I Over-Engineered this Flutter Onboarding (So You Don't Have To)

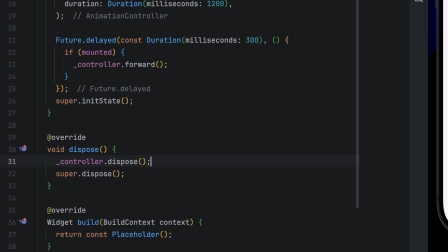(4:09)
It frees resources. Now let's render something simple, a red square. This will be our animated hero. Let's wire this widget into our onboarding page.
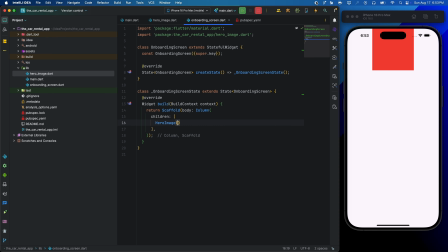(4:23)
There it is, but nothing's moving. Let's change that. We had defined AnimationController.
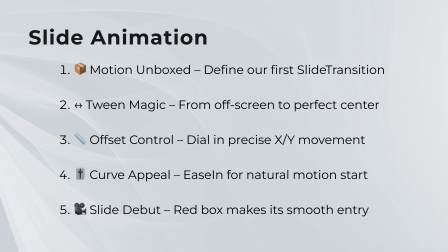(4:30)
Now it's time to define animation. We will define our first Flutter animation, a slide animation. It moves an object from one point to another. We initialize it using an offset tween.
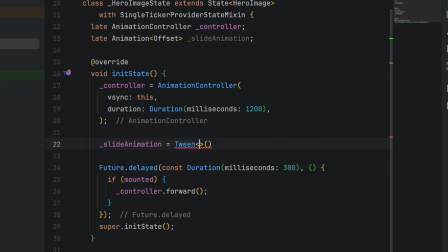(4:42)
A tween is a short for in between. It is a class in Flutter that helps you define the range of values for an animation. It has a start value and an end value.
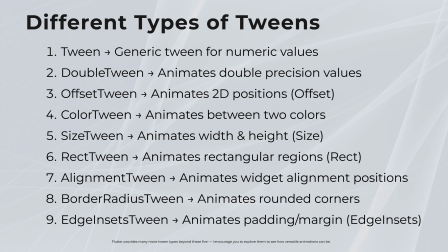(4:58)
We have different types of tweens in Flutter, and we are going to use offset tween.
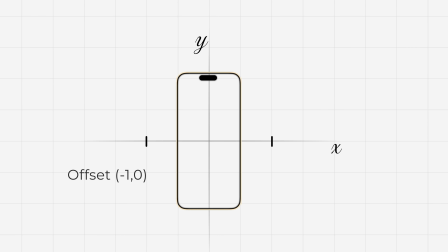(5:03)
Offset represents a 2D position in x and y coordinates. X means horizontal, y means vertical. We are going to set start position and it's towards the very left of the screen, and end will be at the final position, that is 0, 0.
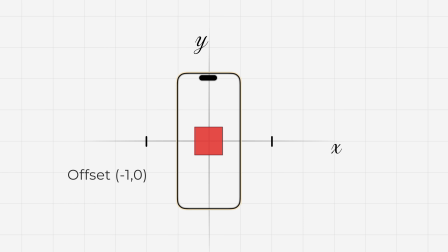(5:19)
We have described a horizontal movement from left to center, a common pattern in Flutter onboarding screens and UI transitions.
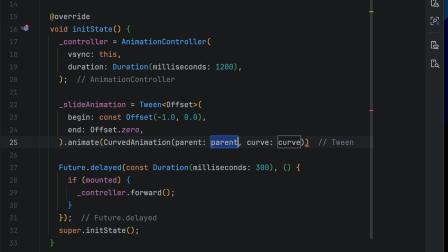(5:27)
Now let's connect this to the master clock, that is our animation controller. For animation curve, we will use ease in.
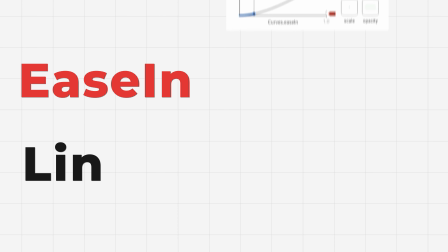(5:34)
Ease in feels more natural because things in real life don't start moving at full speed.
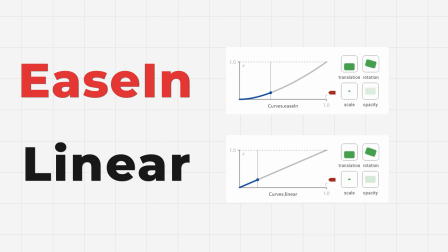(5:40)
They gradually pick up speed. Linear animation moves at constant rate, which looks robotic and unnatural.
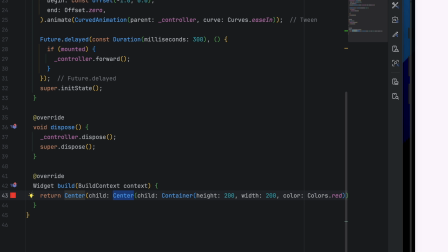(5:48)
To apply this, we will wrap our red box with slide transition, passing our animation as the position.
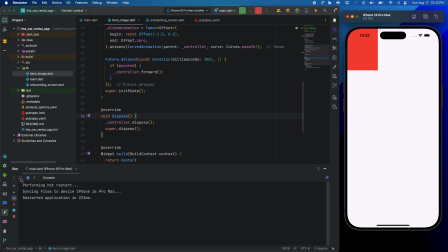(5:56)
Boom! That's our first Flutter animation. Looks sleek.
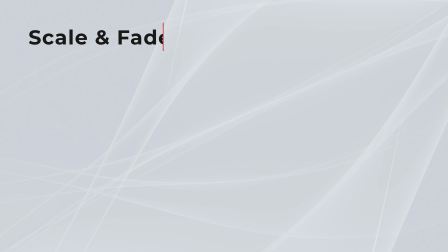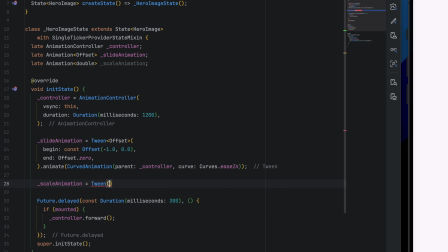(6:06)
Next, we add a scale animation. This uses a double tween, meaning its value will be between two variables of type double. It will start from 50% of its original size and scaling up to full. 0.5 means 50% and 1 means 100% here.
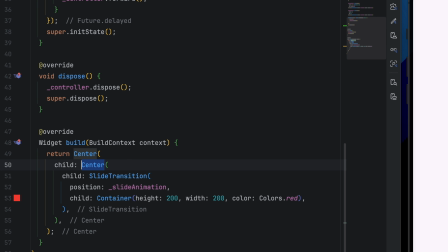(6:27)
We nest our slide transition inside a scale transition.
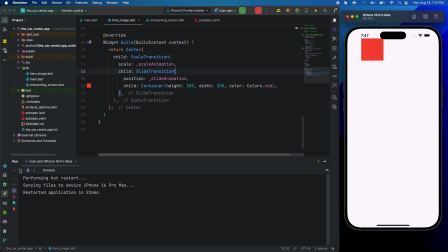(6:34)
And now the red box not only slides in, it scales up, adding depth.
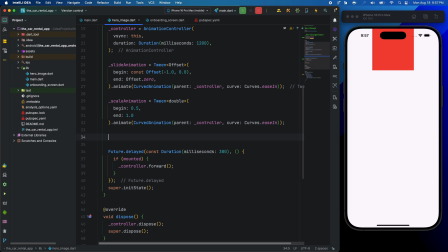(6:45)
Finally, we define a fade animation. We will keep it simple for now and improve on it later.
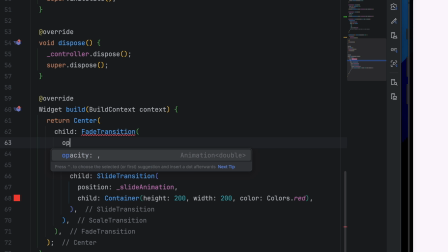(6:53)
We wrap everything with fade transition and pass the fade animation as the opacity.
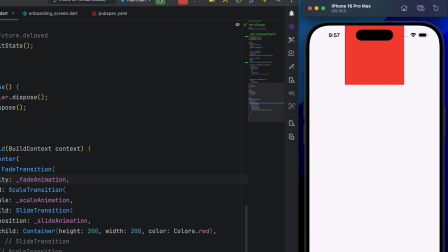(6:58)
And voila! Our hero element now slides, scales and fades in one smooth entrance.
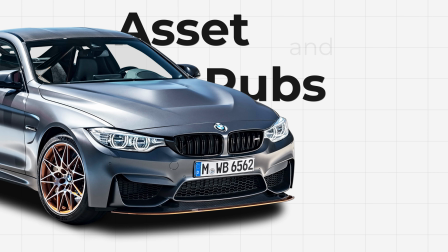(7:07)
It's time to add this PNG image to the code and animate it.
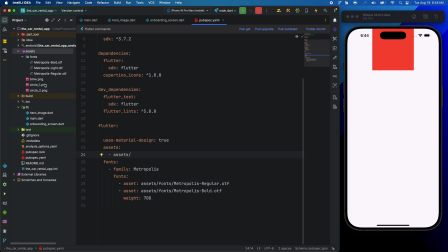(7:11)
We have already copied the image into our assets folder and added it into our pubspec.yaml file. Nothing fancy, just standard Flutter stuff.
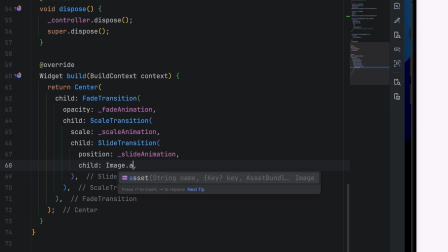(7:24)
We will use image.asset and pass in the path of our car image. We will use boxFit.contain so that the image fits within its box without cropping or stretching. Perfect for showing the full car without distortions. Let's write the code and see the effect.
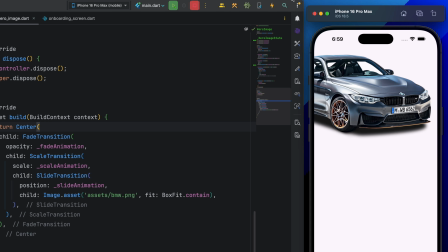(7:40)
The animation is smooth but still doesn't feel premium. I know the reason. That's because we are using ease in animation for scale, fade and slide.
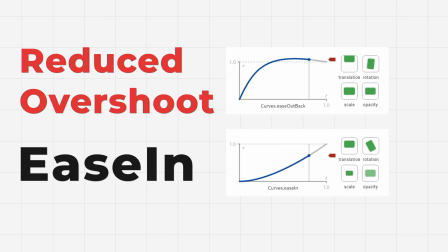(7:48)
Ease in animation starts slow and finish fast. We will go a step further and improve this by using a reduced overshoot curve. If you don't understand, it's fine. Think of it like a bouncing ball, which goes a bit more beyond its final position and then comes into place.
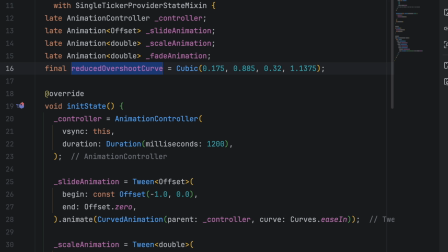(8:04)
Let's define this animation like a cubic curve. We will replace ease in animation with our new curve.
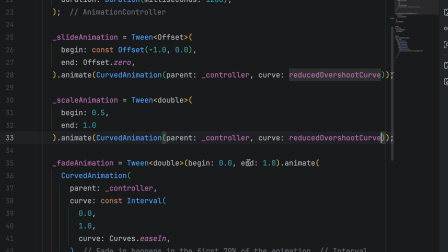(8:12)
We will also add an interval to fade animation.